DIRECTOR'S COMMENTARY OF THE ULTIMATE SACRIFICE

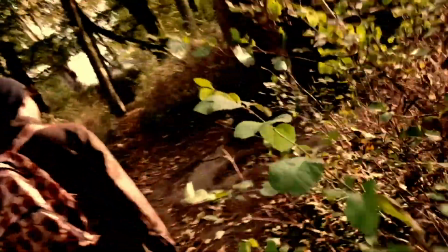Also, it sort of gives the impression that we, the audience, are following the protagonists.
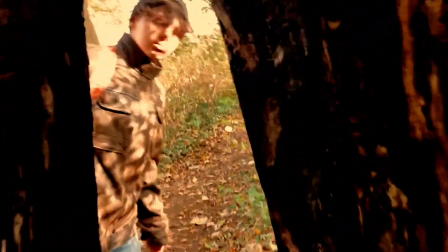We're rooting for them. We are alongside them. We walk their footsteps because we've all had to face a fear that we didn't want to.
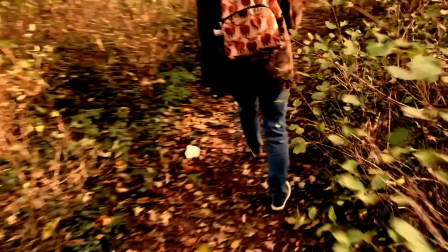But so we sort of gives that impression that we're standing there next to them. You know, watching this all unravel before our eyes.
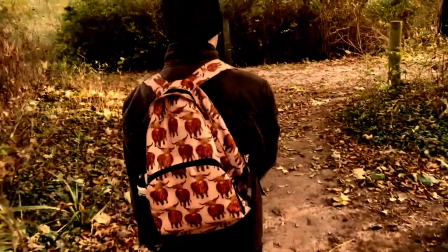I think, yeah, once again you'll see the horizon.
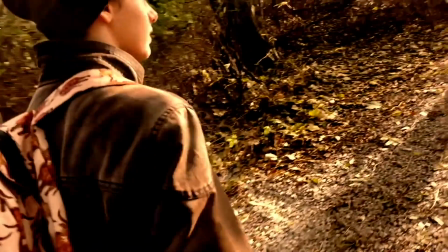So it gives that glimmer of hope that if they work together, they will complete this task.
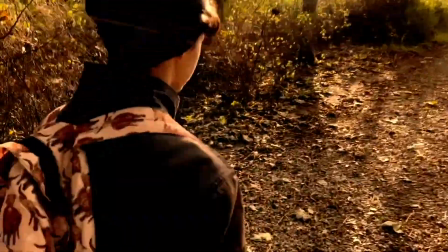Yeah, you can just see their eyes in there. You know, there is a glimmer of hope.
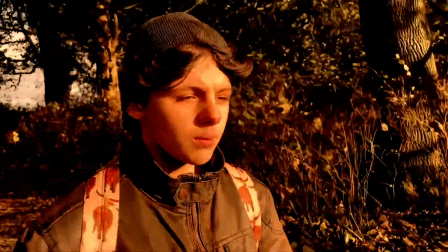There is a chance. You know, it's
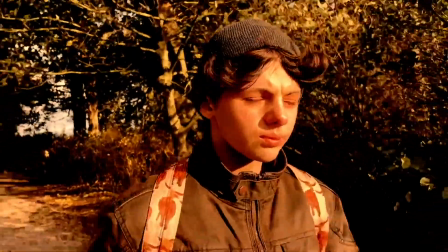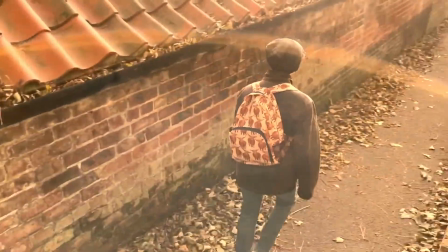going back to the old village.
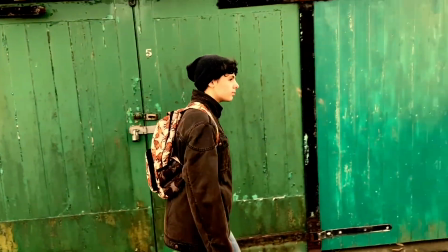Again, I wanted to make it look really old, harrowing.
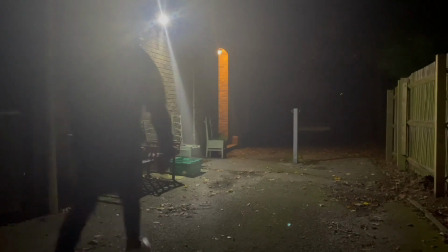And then down the familiarity, back to where, you know, these characters feel more comfortable with. This is around the back of.
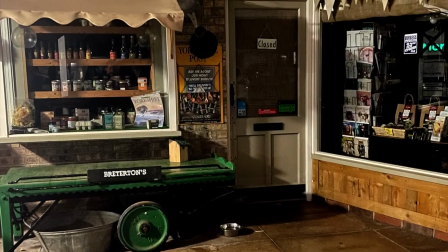This is one of the first shots I've ever done of the whole film, actually, and it's going back to this establishing shot of it being closed.
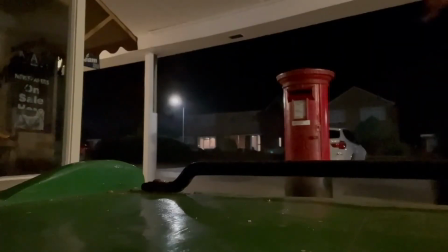And as we saw earlier, that Daniel had the keys. So it gives him, you know, the right.
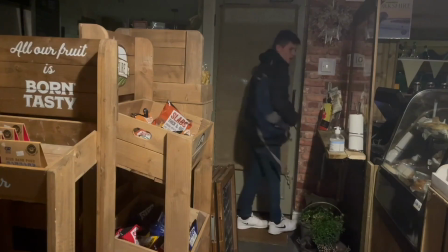You can see him opening that. He's got the right to go into the shop. He's trusted enough to go into the shop. He sits down.
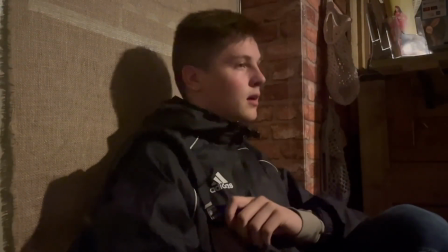He's still, after all, you know, it must have been a while ago, but you know, because the voyage was so great to get to this castle.
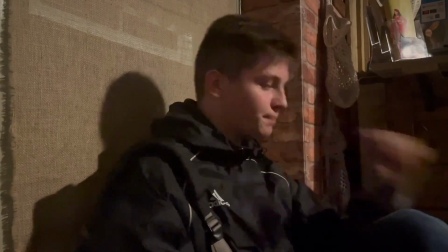You know, it's night time. And he's only just back at his shop, not even his house. You know, so he sits down.
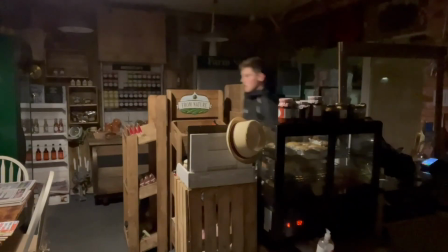He's still tired. He's still emotionally drained from what he's just witnessed. Puts his bag on his thing.
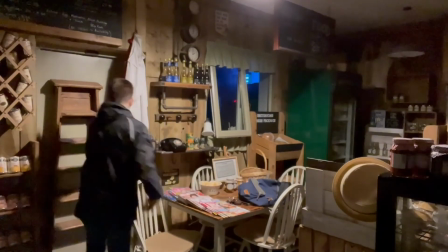Darkness again. He's in darkness. There's no lights or anything like that. Very little lighting to show that he's going back in.
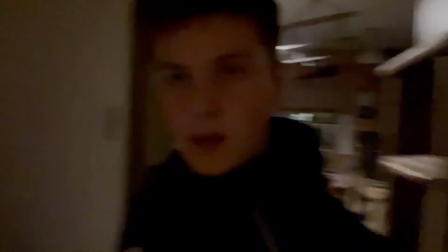He's going into the corridor. He's going into darkness. And again, this is going back to.
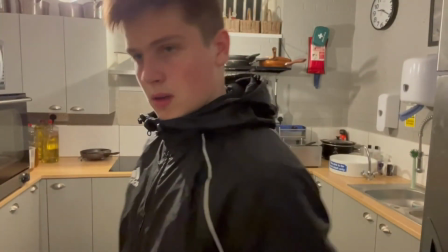You can see in the window behind. He's imprisoned here.
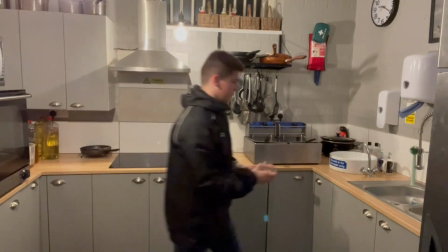He's imprisoned because you'll see in a minute that there is no way for
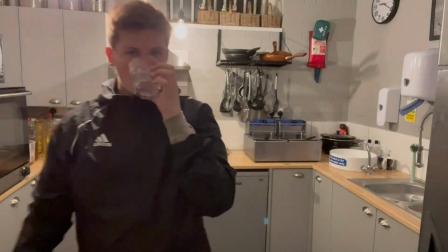Daniel to escape this task that he has to complete to resurrect Frankenstein's monster.
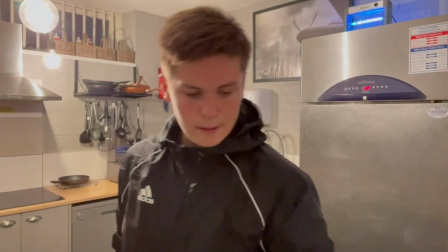He has to take a glass of water to it's just completely drained.
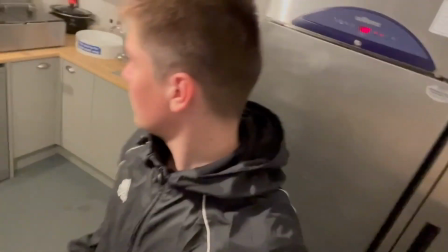War. Conflict. Tilted, high angle tilted, spinning, you know, disorientation.
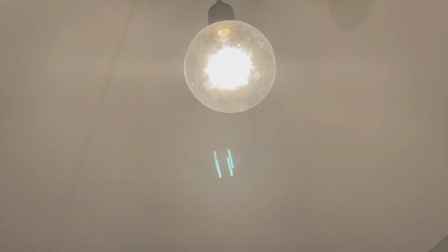So there's another zoom in on the zoom in. So the lights go off. Darkness and lightness. It's unpredictable.
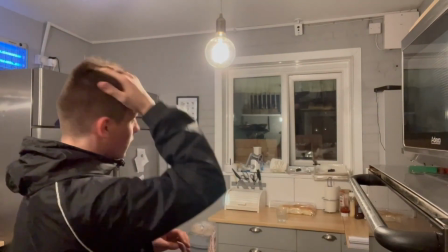You don't know what's happening. Nor does he.
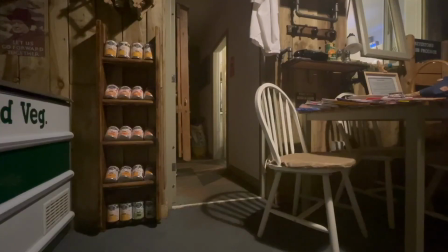At this point,
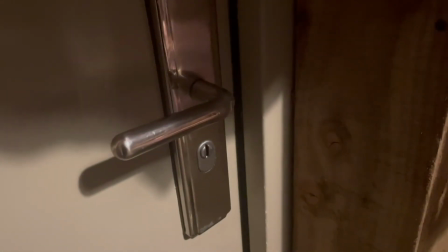you know,
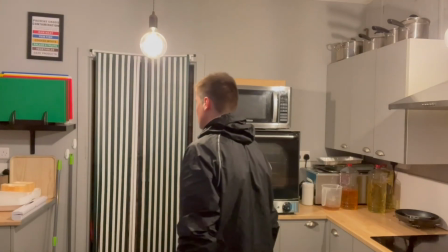Daniel's start again losing his sanity a little bit here in places because you can see the panic on his face.
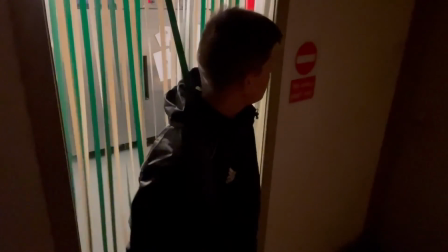Don't know what to do. You know, he's just again another high angle.
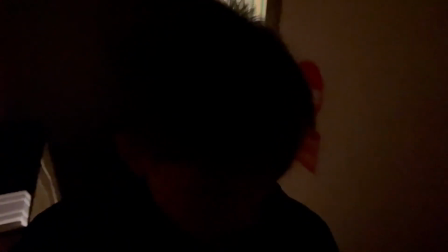you wouldn't really normally put your fingers in your mouth if you're scared or you're worried.
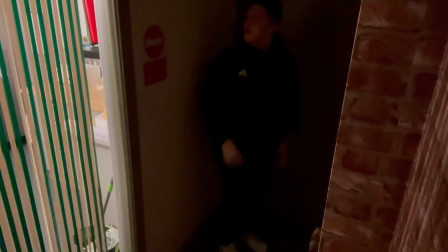Yeah, so he's trying to lock, he can't get out. Yeah.
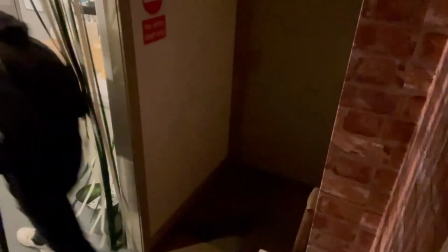Again, he's surrounded by darkness. Yeah, you wouldn't really do that if you were that stressed. Darkness, he's been plunged into darkness.
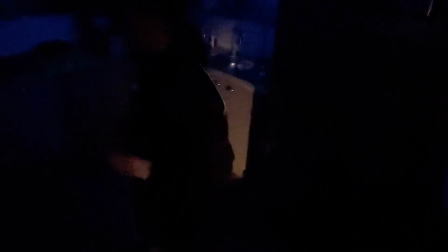It's his responsibility of what will happen. Lightning. Yes, this once again you'll notice this technique of spinning around gives it disorientation.
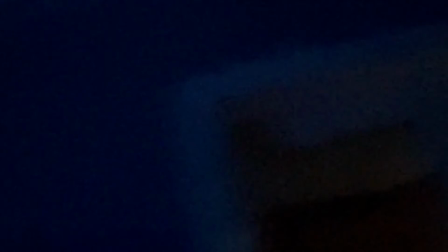I really like the idea. It's not really been used in cinema that much actually.